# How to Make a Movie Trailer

If you haven't seen it, I just released the trailer for my latest short film, Ballistic, which is what we're breaking down today. So if you haven't seen it, click on the thingy that will probably pop up over there, or look in the notes to find the link there. Go ahead, I'll wait. You'll like it, it's not even long. It's just right click, open new tab, there you go.
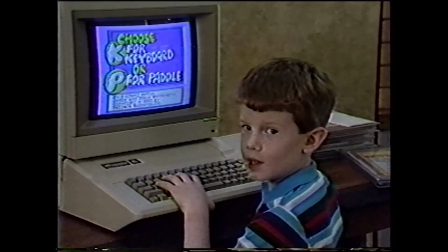When I grow up, I'm going to be a computer analyst.
So now that we've all seen it, today I wanted to break down my personal process for creating a trailer, which is one of my favorite things to do,
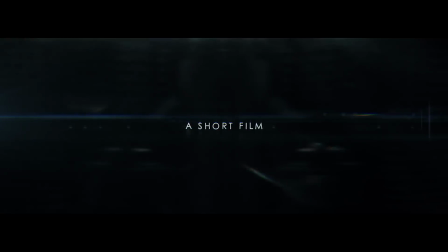just distilling the project down into these short pieces that relay the tone and lets the audience know what they'll be in for it and hopefully get them excited about it without giving anything important away. It's really fun and challenging, especially with a short film, since there's a lot less to work with. First up for me is music. Hunting down the right sound and flow is really tough. This is going to drive everything, and it always takes me the longest by far.
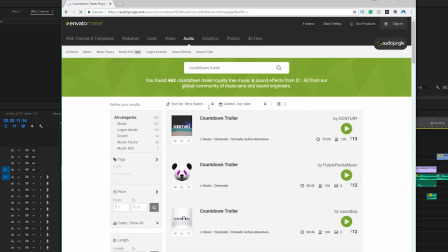So for this one, I found a great track on Audio Jungle, which is such an amazing site for quick single tracks that don't cost $1 billion.
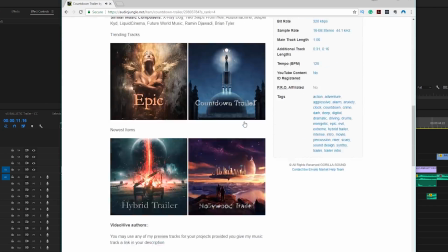So after almost a week of searching, I finally found this track that was really perfect for the movement I was looking for and for the tone, so hardest part down. Next, I grabbed a few moments that for me carry the theme or emotion of the film. So this bit of dialogue that you hear in the beginning to kick us all off.
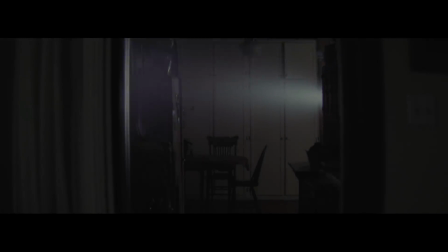Dave, wake up. Baby, I need you to look at me. There's a man in the house.
We gotta get up and we're gonna go to the bunker. Which we added some reverb to give it sort of a dreamy feel.
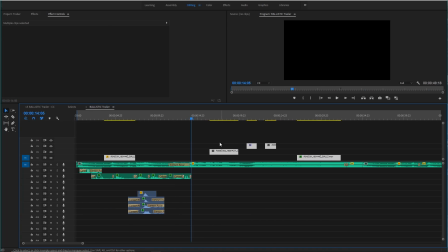Then with that placed in, I grabbed some visuals that enforce what I'm hearing. And of course, I want to start with an image that grabs you, one that also sets the stage.
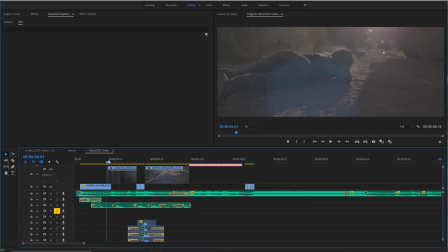So this shot of Hannah crawling worked perfect to pique interest, add mystery, and enforce the get up line of dialogue that's happening.
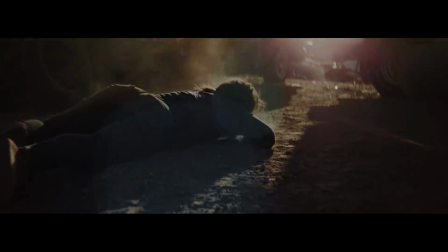Dave, wake up.
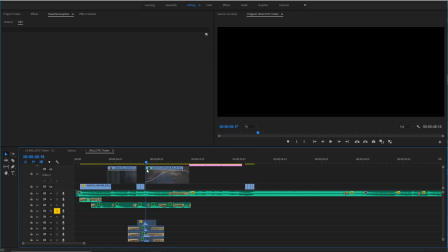Next, we move to these 3 images before returning to Hannah, each selected to enforce the dialogue while pushing the mystery of it all, building subtle and interesting questions.
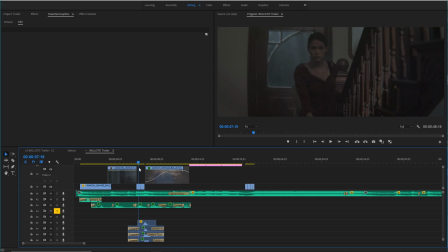So we go to the flashlight where we don't see the man yet, then to someone that we assume is our hero thanks to the dialogue that we're hearing. Then on the dialogue of there's a man in the house, we hard cut to the man that we couldn't see before. After that, we return to our character on the ground when we hear that final bit of dialogue that says get up, which takes us to the titles.
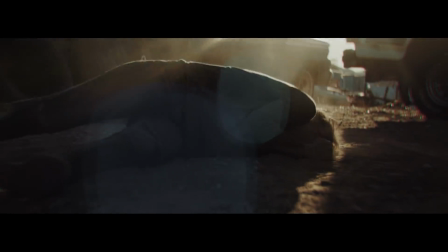We gotta get up and we're gonna go to the bunker. Get up.
The idea here, again, is to build a story in your head and interesting questions about who and what, even if subconsciously.
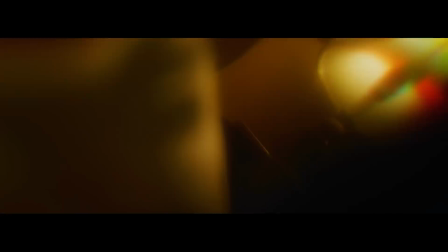Then after a breather and a build of text, we go into a few fast cuts, which again are there to push the tone of the film that you'll eventually see. But that slams us into what I think of as Act 2.
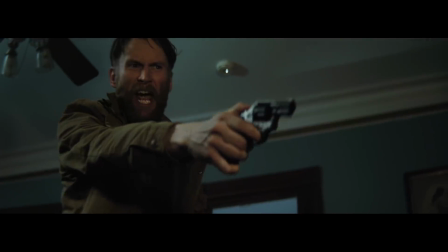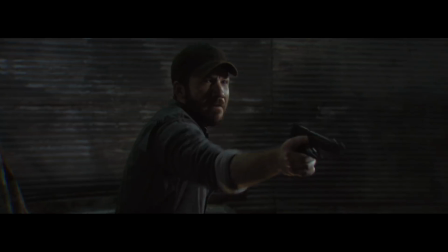Which I'm usually thinking of trailers in an Act 1, 2, and 3 sort of way. I don't really think of my actual films that way, but I do find it helpful for trailers. Of course, you could just say beginning, middle, and end if the act word makes you cringe.
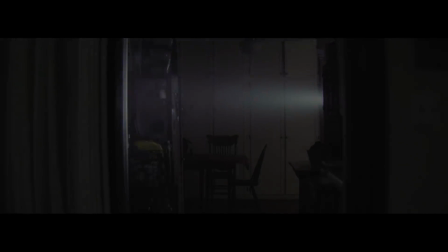So Act 1 of this trailer would be our open with the mystery and tension build with the dialogue, setting the stage of where these characters are and will be and what danger they might be in.
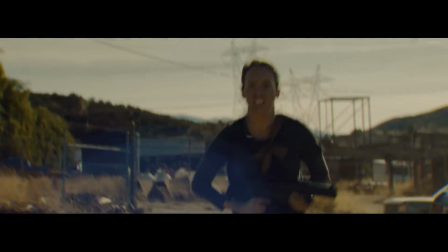Then Act 2 comes with all the exciting stuff. This is the action beats that will hopefully get you jacked up to see the thing. Again, mixed in with a few pieces of dialogue that clue into what's coming. But without giving anything away.
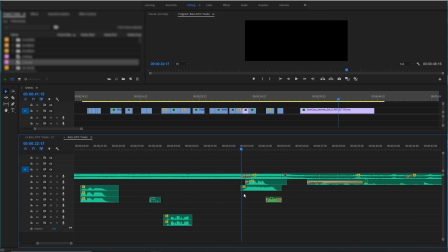These moments of dialogue also help to break up the music, keeping everything flowing, fresh, and exciting.
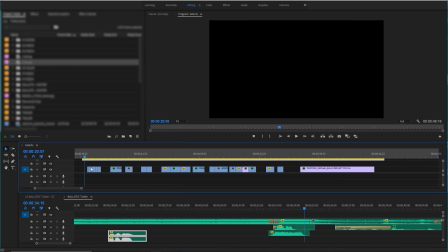So to do this section, I again went and pulled selects, which is all the moments that I think will work in this piece.
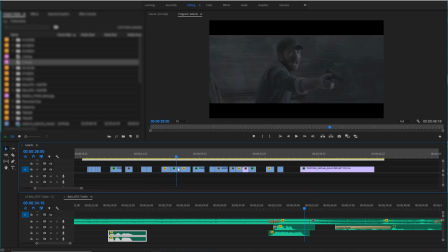So now I have a timeline open of all these clips that I can start placing in. It's a bit like a puzzle, finding what piece goes where. With all of this, I'm thinking about flow. What do I want my audience to feel in this moment? How can I best build them to the next?
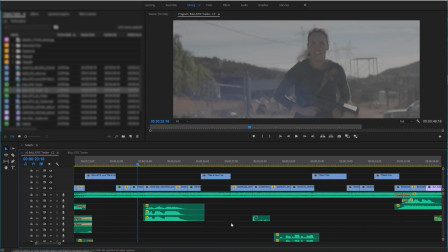What do I want to stick out in their minds or just be icing? And honestly, for me, a lot of this comes down to feeling.
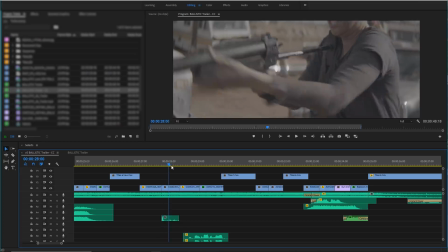Something feels right or it feels wrong. So a lot of this section is just going off my gut.
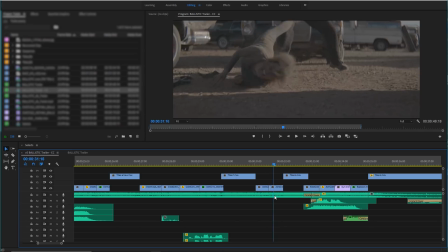And that goes for pace here too. Of course, the overall pace is dictated by the music, but I'm not cutting on every single hit. And this is based on feel for me too. You don't want it to feel like madness. So it's a matter of building the tension of how often you cut, with quicker cuts being held until that last moment.